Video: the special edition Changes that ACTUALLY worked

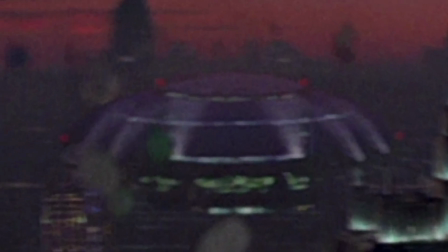(7:39)
In this scene, there are also multiple smaller details like- just kidding- watch my short series about a
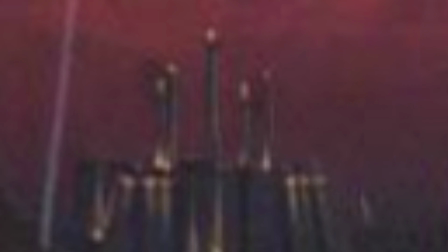(7:46)
microscopic details from each Star Wars movies if you really want to know more about the Jedi Temple seen in the background of this part.
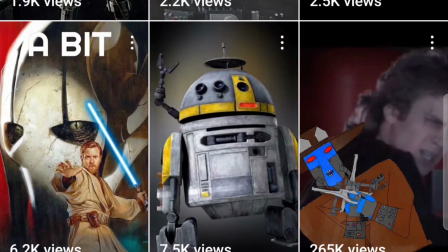(7:52)
But yeah, hate to plug those shorts, but you should check them out for sure.
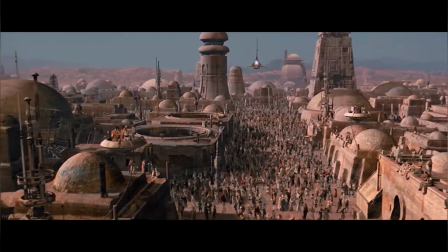(7:56)
For the arguments of these planetary changes, I do think it feels a little rushed with it randomly showing every planet in the movie in like 30 seconds,
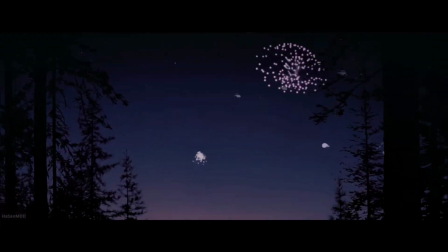(8:04)
but with all these things considered, it was still a great way to tie the saga together even more than before.
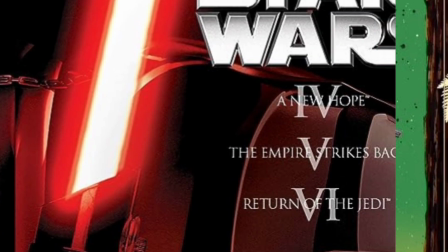(8:10)
For our first pick that's actually from an edition other than the 1997 one,
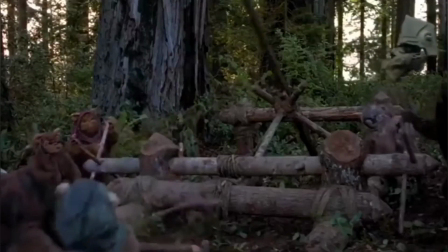(8:15)
we have the 2011 blu-ray version of episode 6 which shows multiple ewoks
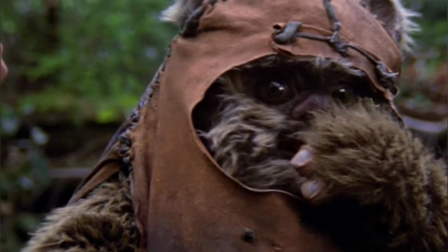(8:20)
including wicket with eyelids that actually blink completed again with visual effects,
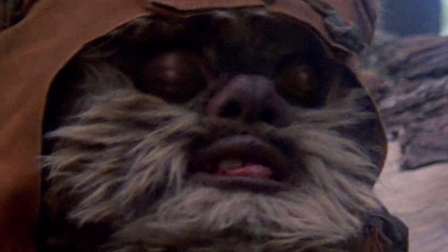(8:25)
probably just from modeling a version with the eyes closed and then just morphing or animating the eyes between the two.
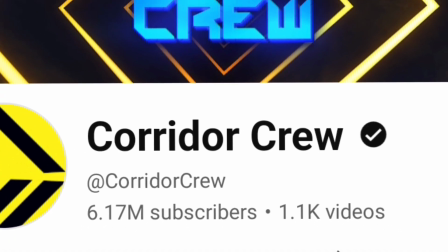(8:32)
This is from my own knowledge though and this is not actually proven facts.
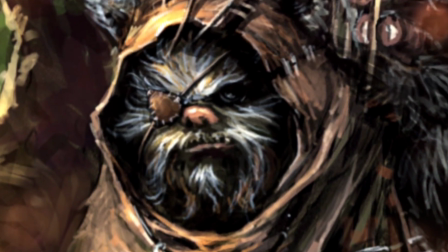(8:35)
This change however makes the already tedious ewoks a good bit better since they have more life and personality,
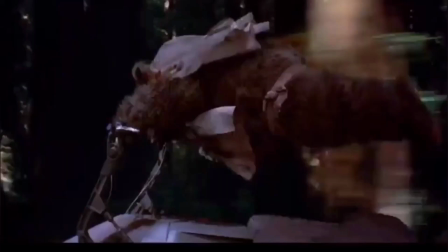(8:42)
which can raise up the energy of the scenes they are featured in.
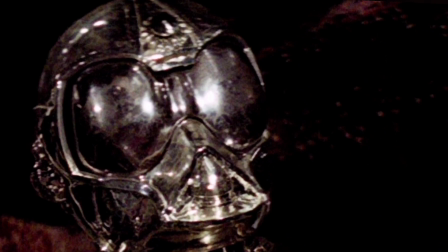(8:45)
And just like all the other creepy versions of the original movies, Jedi had to have this one to keep us up at night.
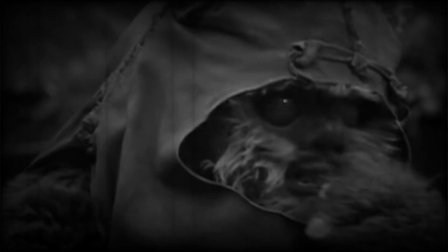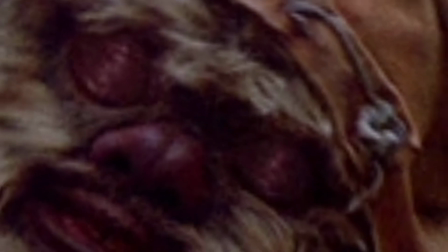(8:58)
Though it still is a great change that just genuinely improves the quality of the movie,
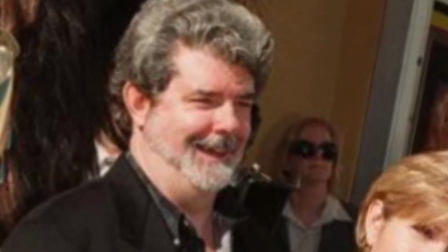(9:03)
and these are the best ones when George just goes back and fixes things that actually were not that good.
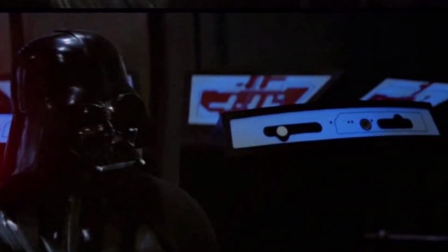(9:09)
Next up from the 2004 changes, one was the eyebrows of Sebastian Shaw,
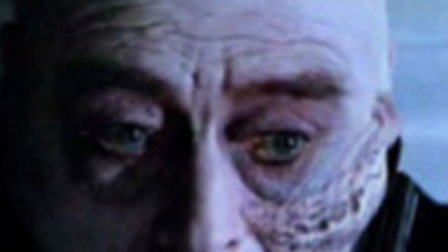(9:14)
who in the original film is seen with his actual bushy dark brow, but this is removed here to keep continuity with Revenge of the Sith,
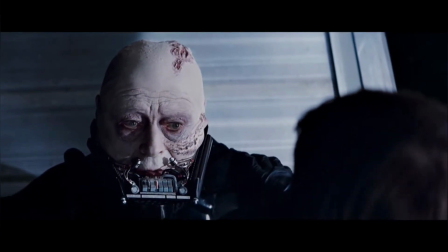(9:23)
where he is burned, including all of Anakin's hair.
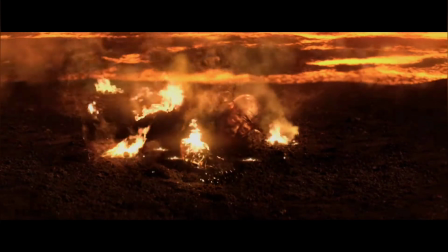(9:25)
And since this was released in 2004, it's almost like George was trying to tease the Mustafar scene in this movie to the fans that actually cared and weren't losers,
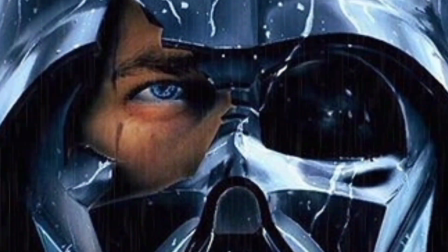(9:34)
but also here Anakin was given blue eyes to keep with Hayden's own blue eyes from the prequels.
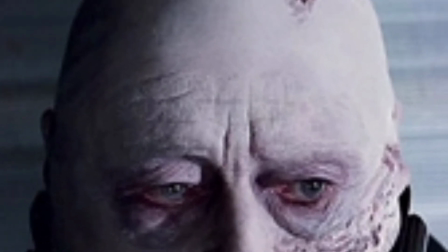(9:40)
In 2019 it looks like they might have met somewhere in the middle with some very faint brows,
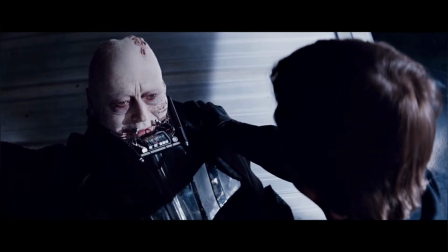(9:46)
but I guess it just depends on how accurate the science would be and I would assume
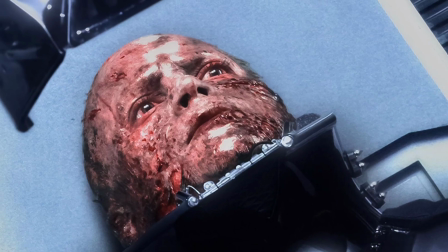(9:50)
that goes to 2004 as Vader has no hair on his head anyway.
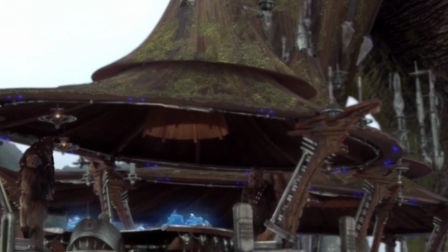(9:55)
To finish off the video I thought I'd go over every change made to the prequels since everyone always talks about the original trilogy changes,
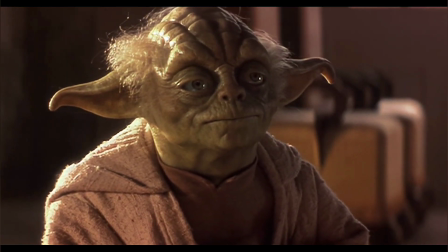(10:02)
but there still are a few brief ones from the prequels I found pretty cool. First off, most notably in episode 1,
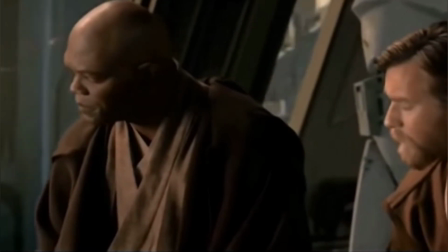(10:09)
Yoda was changed from Jesse Pinkman puppet to a clean digital Yoda from the other films.
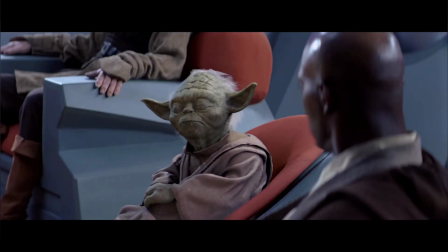(10:18)
My only problem with this is that episode 1 now has the best looking Yoda,
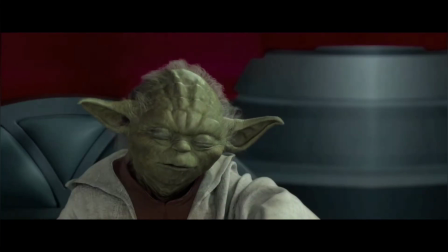(10:22)
which makes going to Attack of the Clones a bit jarring, but it's still a great change nonetheless.
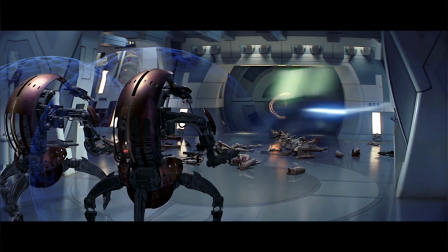(10:28)
Also, Qui-Gon and Obi-Wan's force speed was redone to have it look more accurate
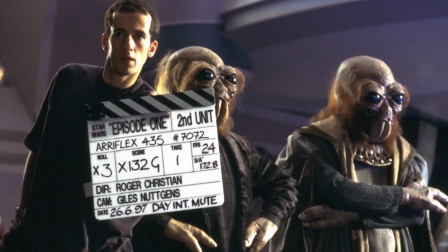(10:32)
and also senators yelling vote now was replaced with general roars of disagreement.
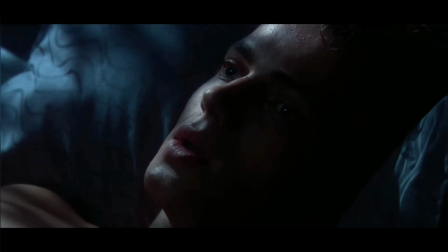(10:38)
In episode 2 we get a voiceover from Shmi added in later releases during her visions of death.
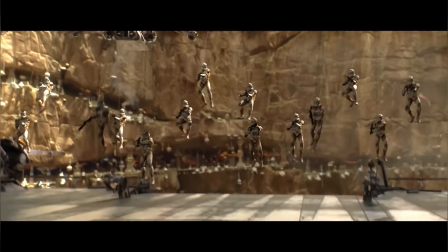(10:44)
Also in Revenge of the Sith more clone voices were added to the Utapau battle and also a transition on
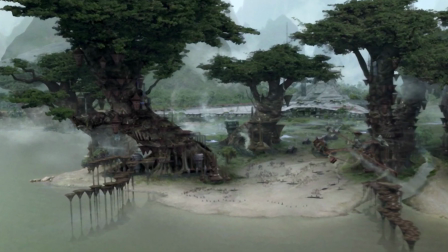(10:50)
Mustafar was changed twice along with Moss being added to a Kashyyyk building to make it look better.
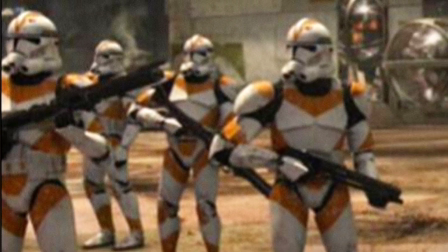(10:56)
So like I said there's not too many changes in the prequels it's really just minor stuff and then also yoda which is a big one i was considering doing just a
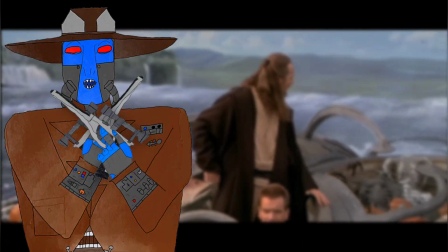(11:04)
whole video about the prequel changes since that'd be very unique and everyone always talks about the original ones instead of the prequel
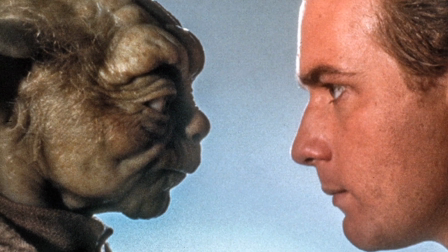(11:11)
ones but i i don't know i just didn't think this would be enough for its own video what's a change from the special editions that you
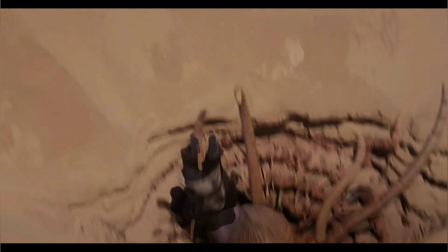(11:19)
actually think was great that i didn't talk about here let me know in the comments but anyway that's it for this video you You can subscribe if
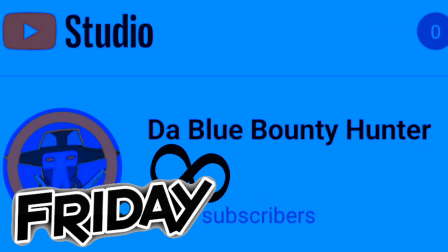(11:27)
you want to, I upload every Friday at 5pm Eastern Standard Time.
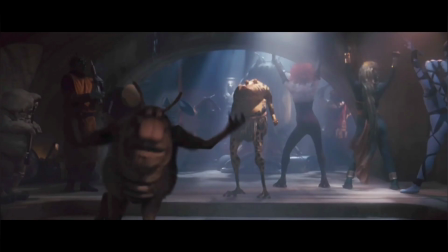(11:33)
Also I post shorts on Saturday, but yeah, see ya!